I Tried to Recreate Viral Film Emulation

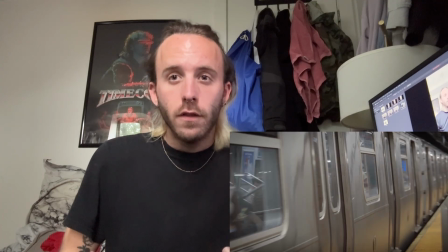[4:06]
I also gave it a vignette to also make it look a little bit more vintagey. Now I'm not entirely happy with the way that these Gaussian blurs panned out. I think there are probably better ways to achieve this, especially the small Gaussian blur over the whole footage. Maybe there's a better way of doing film grain to give that less high resolution look, but the reality of digital footage is you really need to dirty it up for it to look even close. The most important part of what I did was the film grain itself. In DaVinci Fusion, there's a great effect called Film Grain FGR, which is available to free users. I used that, poked around with it a lot, it does a decent job. You can't push it too far, otherwise it just looks like digital grain and no one wants that. The interesting effect that I applied to this was masking off the highlight areas.
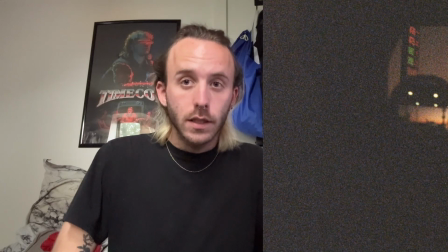[5:02]
If you don't know, film gets grainier the lower it is exposed, so the higher exposed areas will have less film grain. This goes a little bit of the way to emulate this.
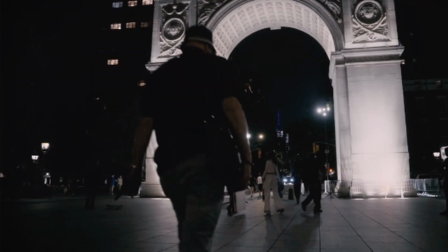[5:14]
I feel like it could have done a better job, especially because of the color space transform and the Fuji LUT. I was really struggling with the highlight areas. If I had not used those and then gone back with the film grain, I think it would have worked out better as well. So, let's review the do's and don'ts if you want to recreate a Fujifilm look at night.
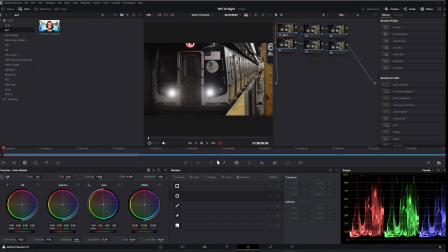[5:37]
Step 1. Grade the footage. Don't use a color space transform and avoid the Fuji LUTs. Do it yourself. Use reference footage from Fuji to inform how you grade.
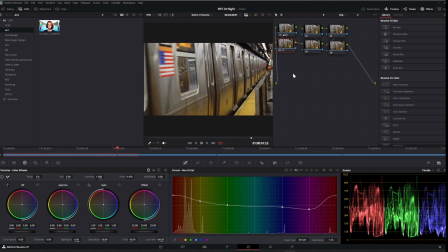[5:48]
Make sure to include cool tones because Fuji uses a 4th cyan layer.
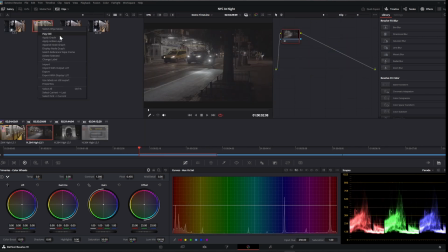[5:56]
Also, with Fujifilm emulation, it's important to understand that reds really pop.
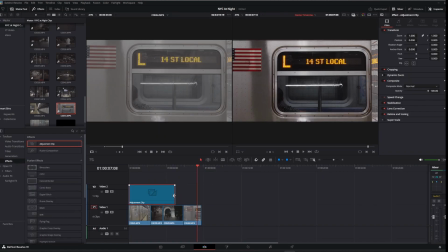[6:02]
Second, apply the film grain.
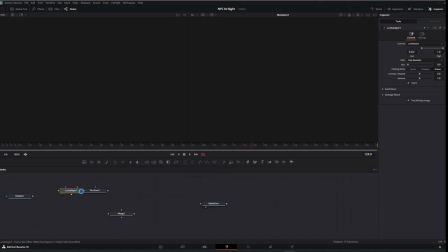[6:04]
Make sure that the film grain isn't too excessive, and make sure that the grain matches the type of film that you're going for.
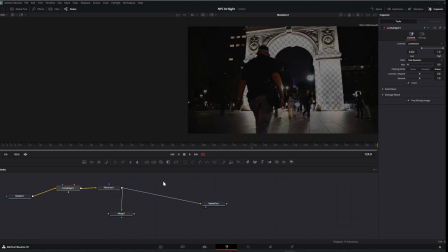[6:12]
Mask off the highlight areas and only apply a very light grain to them.
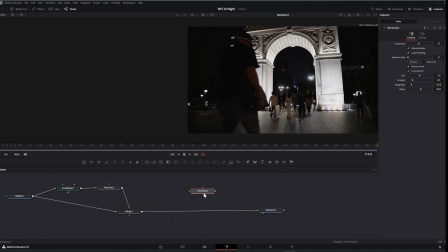[6:17]
At night, you're looking at high-speed films that will have more apparent grain. Make sure that the coarseness and size is correct. Again, use reference footage to ensure accuracy.
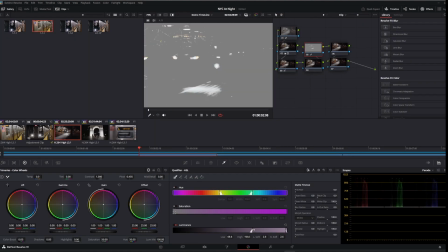[6:31]
Mask off your brightest areas and add a Gaussian blur. We want some softness, but don't make it crazy.
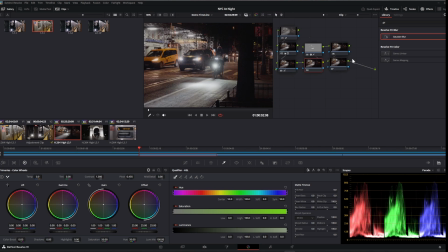[6:38]
Make sure to only go for the highest white value areas. Apply a slight Gaussian blur to either the footage or the film. Cover the entire area with this. Our goal is to reduce the effective resolution of the image and does not have the over-sharp properties of digital imaging. Make sure you apply a vignette. Hopefully, after all of that process, you'll achieve something that you're happy with.